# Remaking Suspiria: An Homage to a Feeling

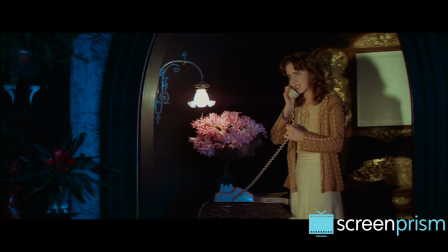246s
We might not learn much about Susie from what she has to say,
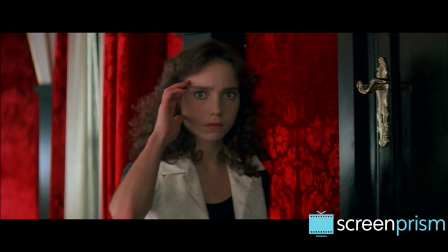251s
but we feel how she feels when she's scared, when she knows something's not right.
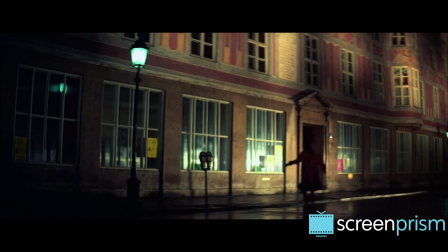256s
The visuals, from the movement of the camera, to the lighting and color palette, to the mise-en-scene,
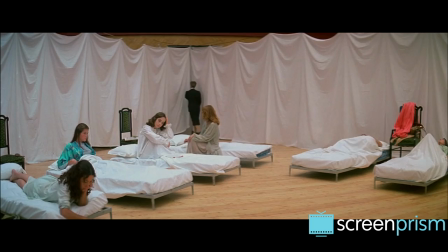262s
work in tandem to overwhelm the viewers and transport us to another world.
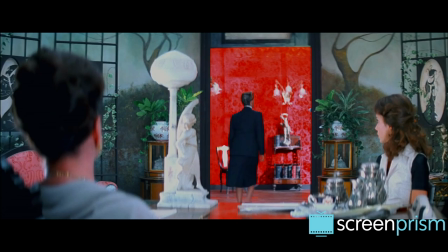267s
Argento and cinematographer Luciano Tovoli took a dramatic experimental approach to give the film the look of a dark fairy tale.
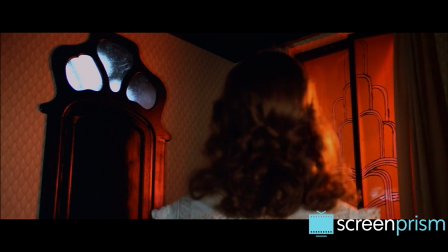274s
They opted for a palette of bold primary colors, the artificiality of the light representing the presence of the supernatural.
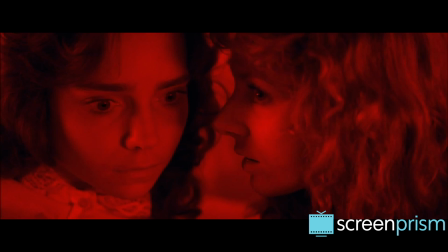281s
Tovoli achieved this by shining strong lights through makeshift screens made of colored velvets and tissue paper, which he placed uncomfortably close to the actors' faces.
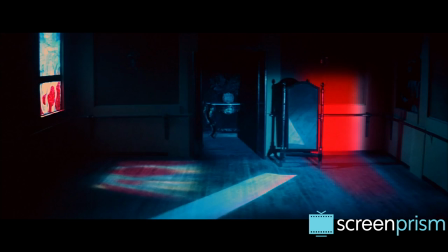290s
To produce a color scheme reminiscent of Snow White,
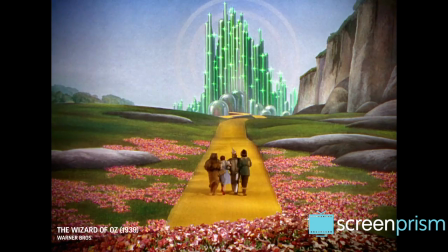293s
the film was processed in three-strip technicolor, an old-fashioned technique that gave The Wizard of Oz its vibrant, cartoonish colors.
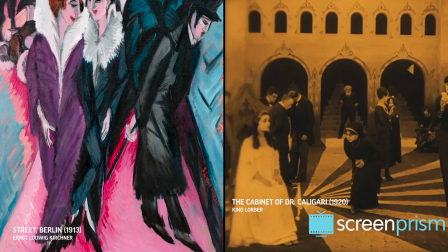301s
The production design was heavily influenced by expressionist paintings and films,
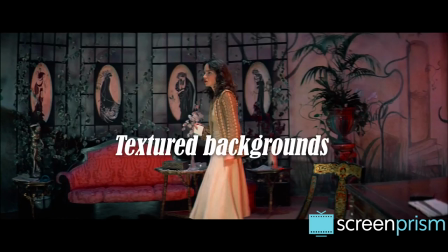306s
so we see geometric shapes, textured backgrounds, and architecture of odd proportions.
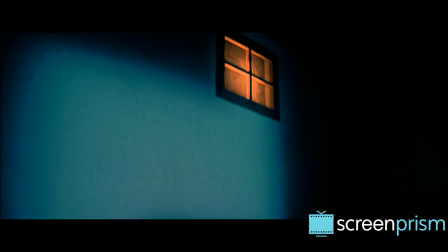312s
The ceilings in the Academy, for instance, are so high that they nearly swallow the dancers wandering below, suggesting the girls' vulnerability in this environment.
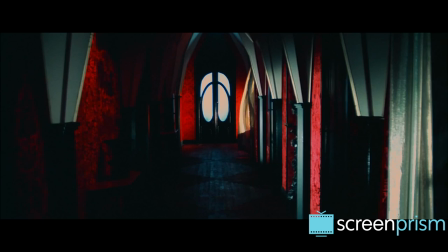321s
And the camera is constantly in motion. It's as if the viewer is floating through someone else's dream.
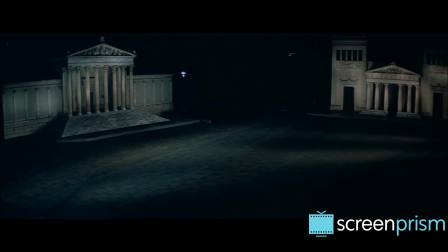328s
Murder sequences are shot from impossible angles, making us feel like helpless onlookers to the victim's fates.
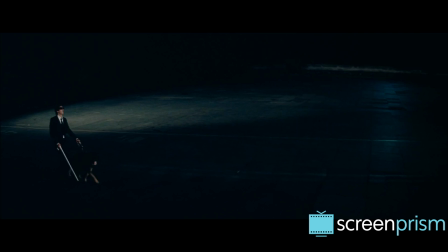335s
Like the film's visuals, the score by Goblin plays both atmospheric and symbolic roles,
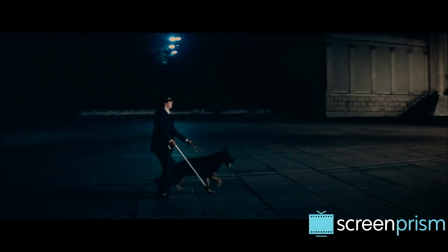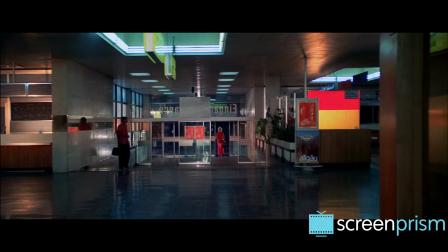349s
even from the opening scene. As Susie walks toward the airport exit, eerie music stops and starts as the door opens and closes,
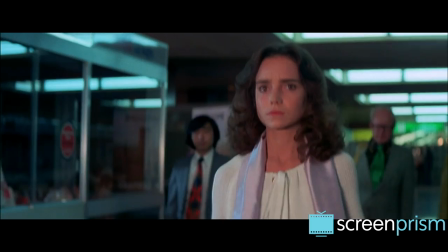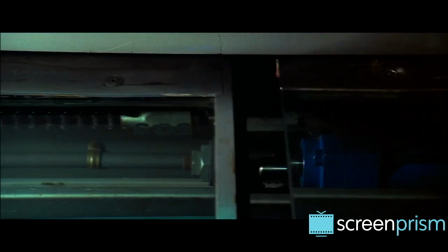362s
building a tension that makes it feel like Susie, and by extension the viewer, are being pulled into an alluring nightmare.
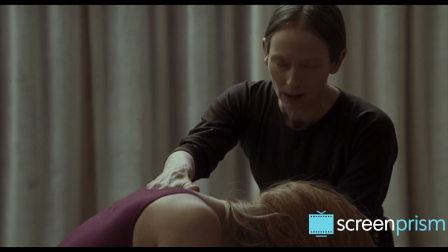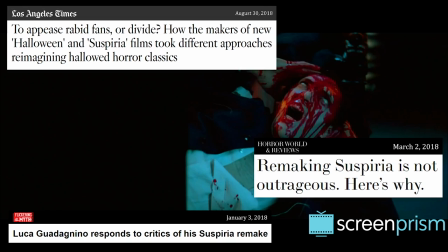378s
When it was announced that Luca Guadagnino was remaking Suspiria, he was met with skepticism from diehard fans of the original.
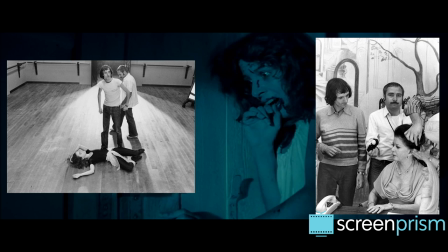385s
How could someone attempt to recreate such a singular film, the realization of Argento's directorial vision?
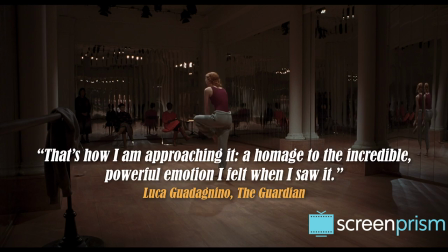392s
Luckily, this wasn't Guadagnino's goal. He called the new Suspiria a cover version. He's paying homage to the experience he had watching Suspiria as a 14-year-old. I always wanted to make horror films. I'm a big, big scholar of horror films. That's what I really want.
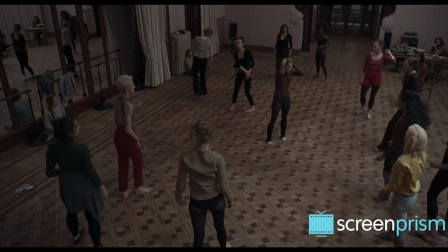410s
I want to be a horror movie director, yeah. The 2018 Suspiria is an entirely different film that conjures a different type of feeling, but like its predecessor,
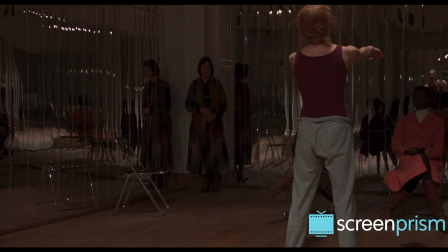419s
it gets under your skin and leaves a mark.
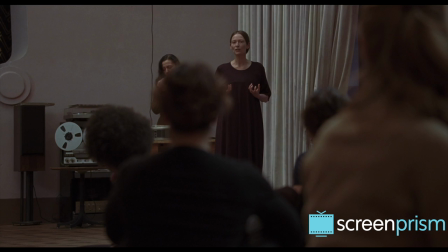421s A piece about rebirths, the inevitable pull that they exert,
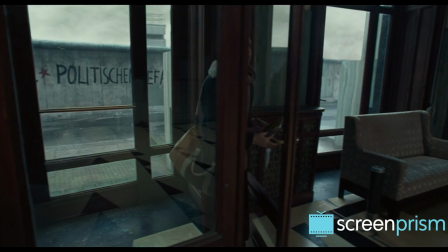429s and our efforts to escape them."
The new Suspiria has the same basic premise.
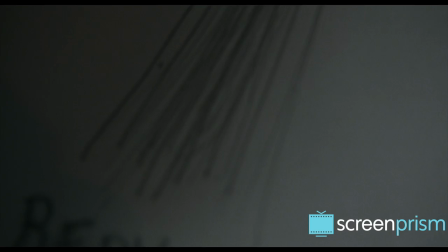435s
A young and seemingly naive Susie travels to Germany to study at a dance academy, but this time it's located in a divided Berlin instead of Freiburg.
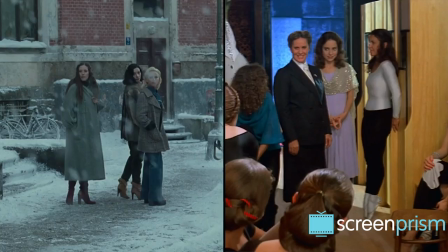444s
The year is 1977, when the original film was released. Outside of the Academy's walls,
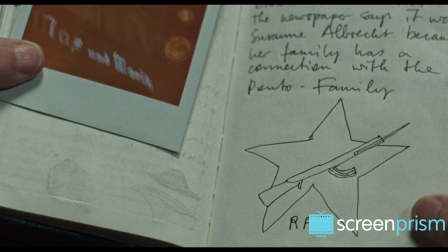450s
the militant group the Red Army Faction is engaged in bombings and shootouts with the local
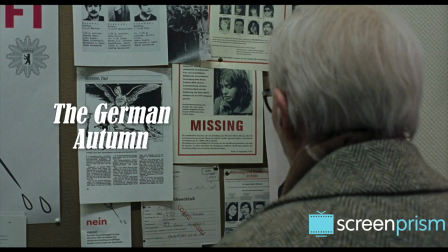455s
government in a period of violent activity that would become known as the German Autumn.
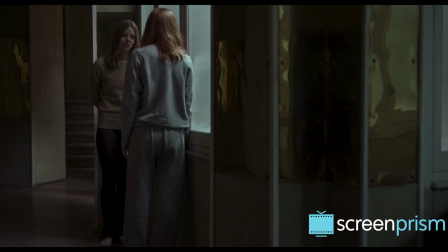460s
This historical context informs the movie's themes, visuals, and plot. Mirroring the story of Susie Banyan and Madame Blanc and this coven of witches with the with
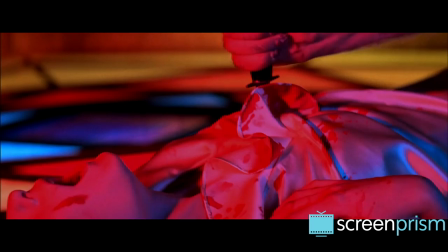472s
the with the hatred and the violence and the and the division that It was in the reality of the times and in that place."
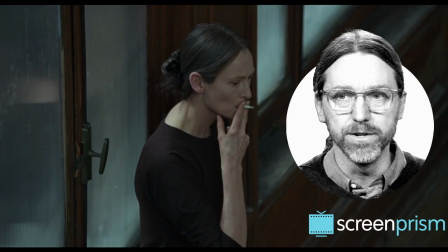479s
Argento and Niccolotti's screenplay had a thin, gory plot, classic of gothic horrors.
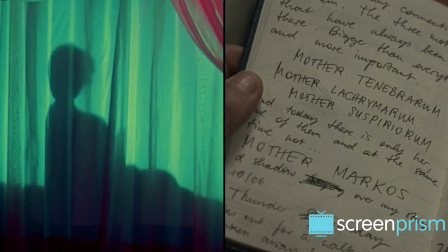484s
But David Kajanek's screenplay has much more narrative depth. The story barely resembles its source material, only nods to it.